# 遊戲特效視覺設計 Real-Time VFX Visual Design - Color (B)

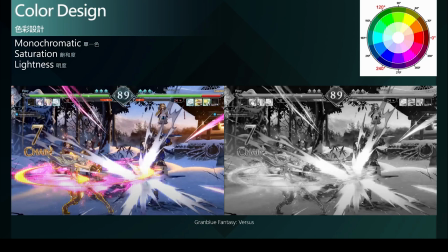28:18 这个授极效果一样使用单一色但没有进行色相的偏移仅单纯透过调整保护度与明度来形成强烈的对比
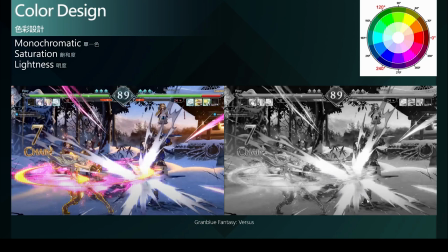28:30 使其成为打击效果的中心而特别要提一下的是一旁的技能效果我们可以看到这黄色的光环与周遭的粉红色能量在右边的去宝盒的图像中可以发现
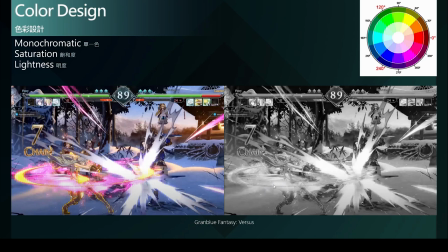28:48 这两者几乎是相同的灰阶素质然而在左边的图像中可以发现黄色的区块更加吸引我们的目光而粉红色的元件就显得像是黄色光环的次要元素
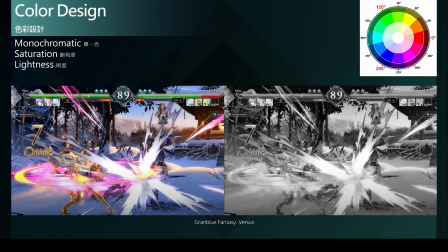29:04 这样的视觉冰组呈现正是透过色彩心理学的高低视觉吸引力的不同来达成也透过这个方式使整体技能表现在每个阶段都只会有一个主题色
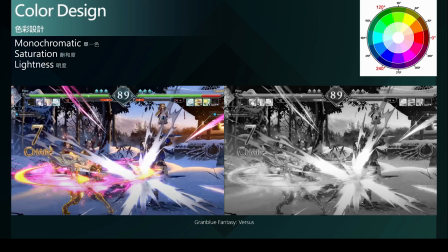29:20 而不是每个颜色都抢着出头如此就会导致视觉非常的混乱进而影响打击感或游玩体验审视整个去宝盒的图像也可以清楚地看出授集效果的明度是最高的
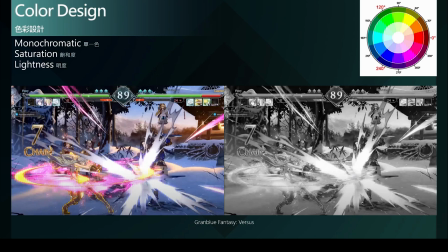29:38 因为格斗游戏中授集效果是很重要的资讯必须明确而强烈地传达给玩家再来是技能然后是角色最后是场景这样明确的灰阶数值安排
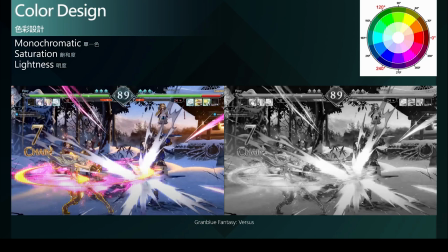29:54 讓整個畫面更加清晰明確不會使人感到色彩混亂所以特教在設計色彩時勢必要搭配整體畫面一起思考設計
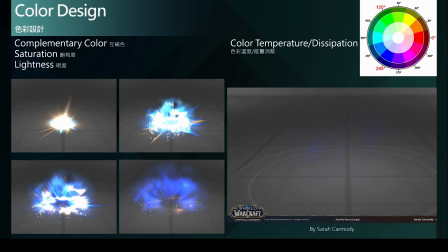30:07 這是一個利用互補色的高度對比來呈現打擊效果並且呈現出色彩溫度的變化與能量的消散這部分也正是色彩心理學的運用我們可以看到爆发的中心是由高亮度的黄色开始
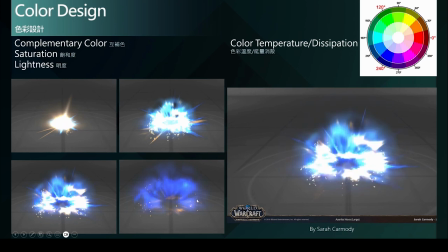30:27 最后消散的阶段则是黄色的互补色
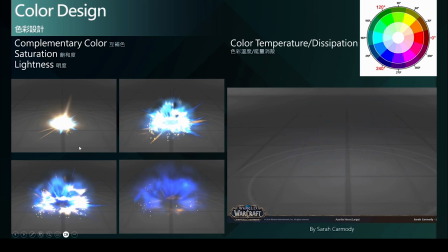30:33 蓝色来呈现黄色的高视觉吸引力在爆发的瞬间很快的吸引我们的目光呈现出高能量、高温以及膨胀感
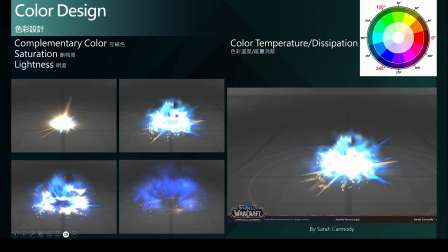30:48 但很快的就过渡到蓝色的阶段蓝色是冷色调给人的感觉是退缩冷却消散缓慢的视觉感受
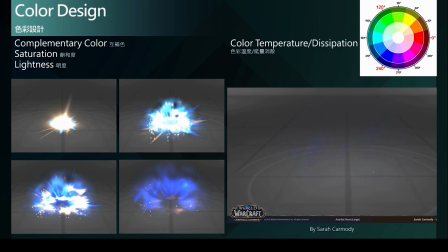31:03 而在这个阶段也刻意存在较久的时间借此表现出爆发能量的冷却过程这样的色彩对比与余韵的动态变化都大大提升效果的打击感然而这里要提一个有趣的是
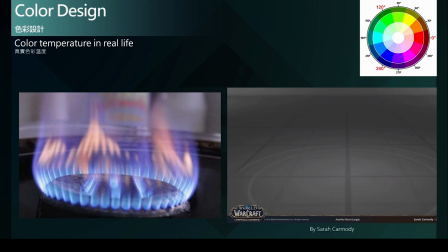31:22 就是在真实世界中的温度色彩其实是相反的在炉火中的蓝色火焰其实温度比黄色火焰要来得高那为什么会有这样的误解呢因为我们的生活体验中
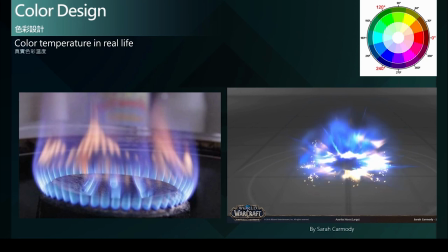31:38 最自乐的就是太阳与火焰也就容易理解成黄色红色是比较高温的而海水蓝天总是给我们凉爽的感觉因此容易理解成蓝色是比较低温的色彩
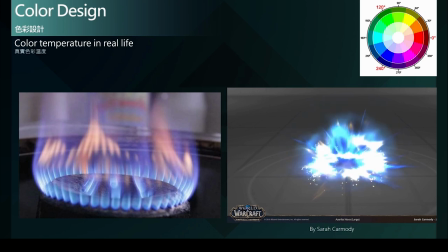31:53 这正是色彩心理学影响我们对色彩的认知与感受因此产生与实际科学事实不同的结果
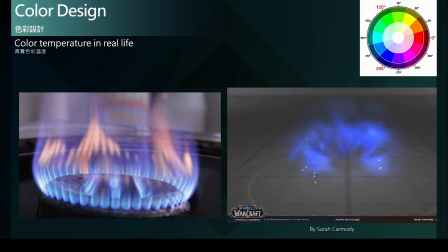32:03 但站在特效美术的色彩设计的立场我们还是必须去唤醒普遍玩家对这色彩的认知所以也验证色彩心理学在特效色彩设计上扮演相当重要的角色
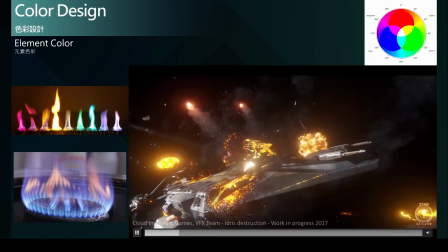32:23 但是在追求写实风格的游戏专案中我们特效美术就更要专注在真实物理世界的效果
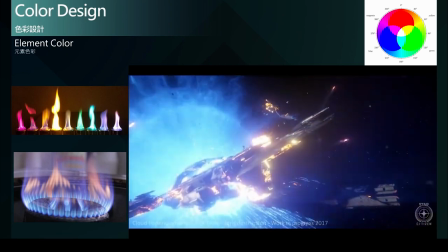32:31 例如不同的元素所产生的爆炸、颜色也就会有所不同像是在科幻类型的专案中
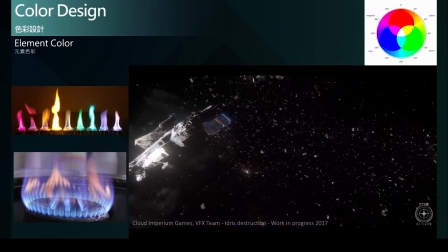32:40 总是有着许多高科技机械里面可能包含着运用各种稀有元素所制成的能源
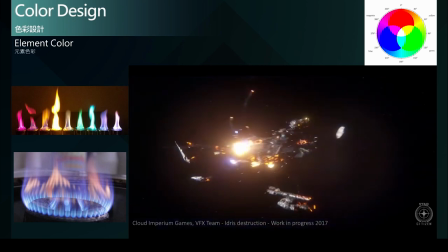32:48 因此这些元素的爆炸也就会有别于一般的木材燃烧
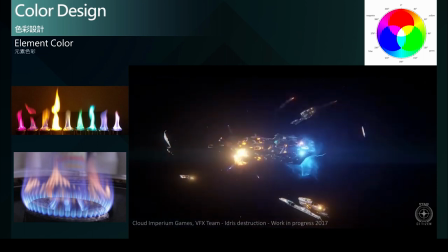32:53 或汽油弹产生的橘红色火光取而代之的可能是蓝色、紫色、
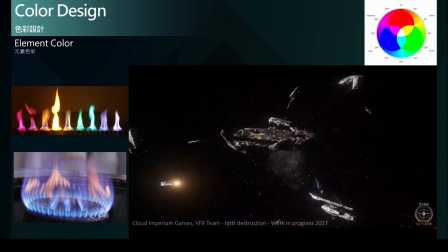33:00 粉红色等比较少见的爆炸颜色而正确使用这些元素燃烧的颜色
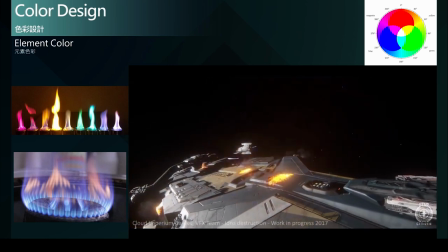33:08 也更能增添科幻世界的真实性与说服力
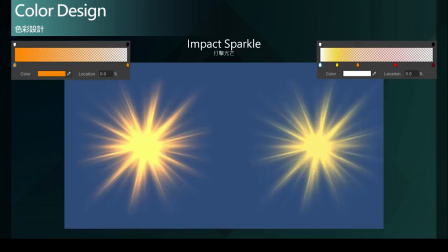33:13 帮助玩家更加沉浸其中最后再来看一个常见的打击光晕的效果
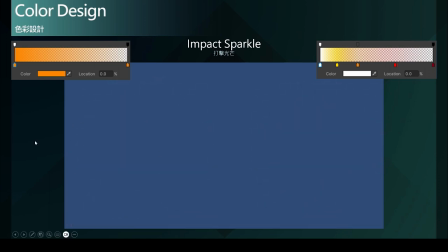33:22 在左边的打击效果其实显得相当软弱无力
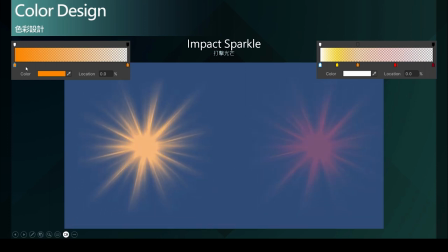33:26 主要是因为它的色彩单一缺乏变化且透明度的变化过于线性
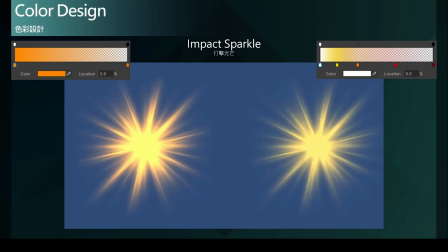33:35 因此在不调整其他所有的参数状况下请透过调整色彩的时间变化我们可以看到右边的效果呈现出更好的打击感
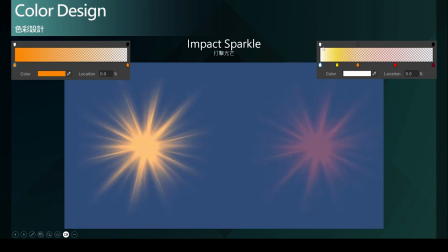33:50 而这里的曲线我们就可以看到有比较强烈的色彩变化
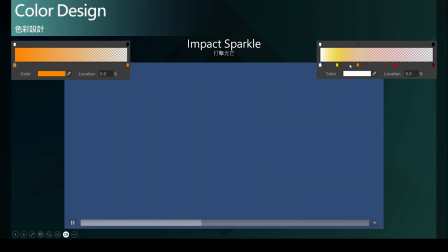33:54 由较高的吸引力色彩很快速的退缩到较低吸引力的橘色
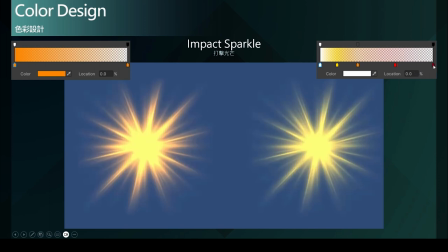34:03 再到更低的红色以及酒红色那在透明度的变化上
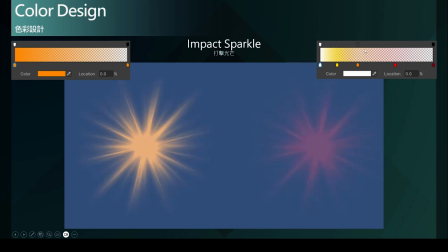34:10 也有了一个较强烈的曲线下降的一个效果
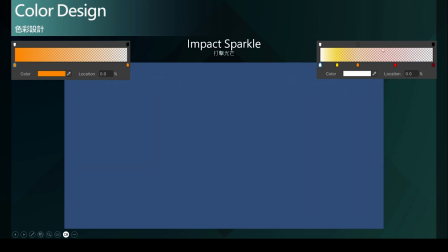34:15 所以利用这样子的色彩以及透明度的变化强烈的对比来提升整个色彩打击感的呈现而这就只是单单的透过运用色彩的对比来达成的优化
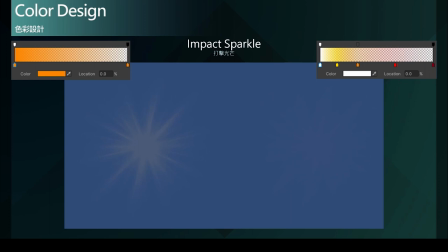34:33 因此学习良好的色彩设计能大大帮助玩家的游玩体验
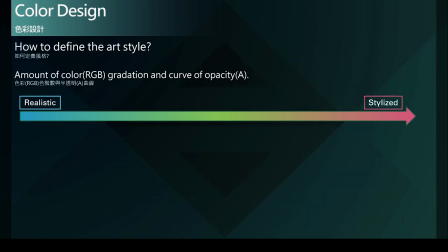34:40 有更好的感受最后我们来谈谈如何透过色彩设计来定义美术风格呢其实就是定义色彩的色阶素
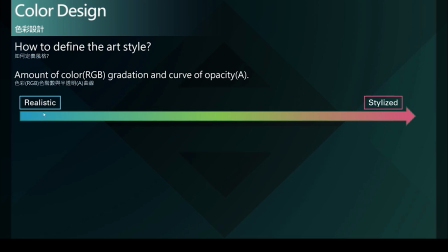34:55 与半透明的分布从写实到风格化的光谱
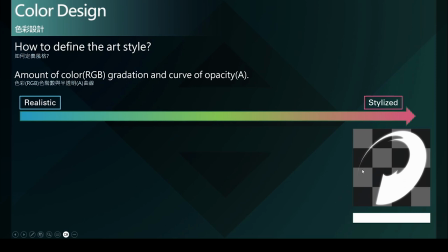35:01 首先在最简化的状态下也就是单一色的配色在色阶的分布上是没有任何的细分的所以如果我们针对这色阶去进行最初步的细分
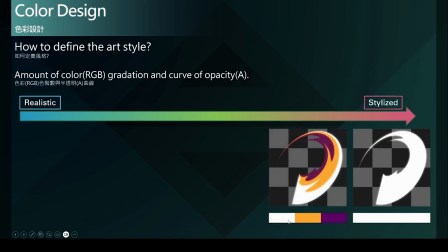35:19 也就是三色阶分布法我们就可以得到这样子的一个美术风格的呈现如果我们又针对这色阶去做更细部的细节细分
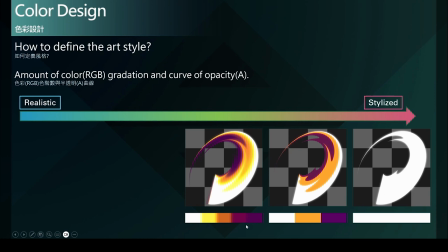35:33 比如说区分成五段色阶并且揉化中间之间的差距我们又可以得到一个截然不同的美术风格
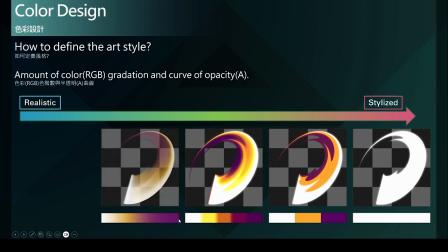35:46 最后我们再加入半透明的概念并且更加揉化整个色阶的变化我们又得到一个截然不同的美术风格也更加贴近写实风格的路线
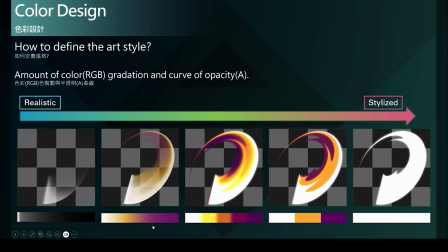36:04 最后到完全写实它的饱和度可能会下降许多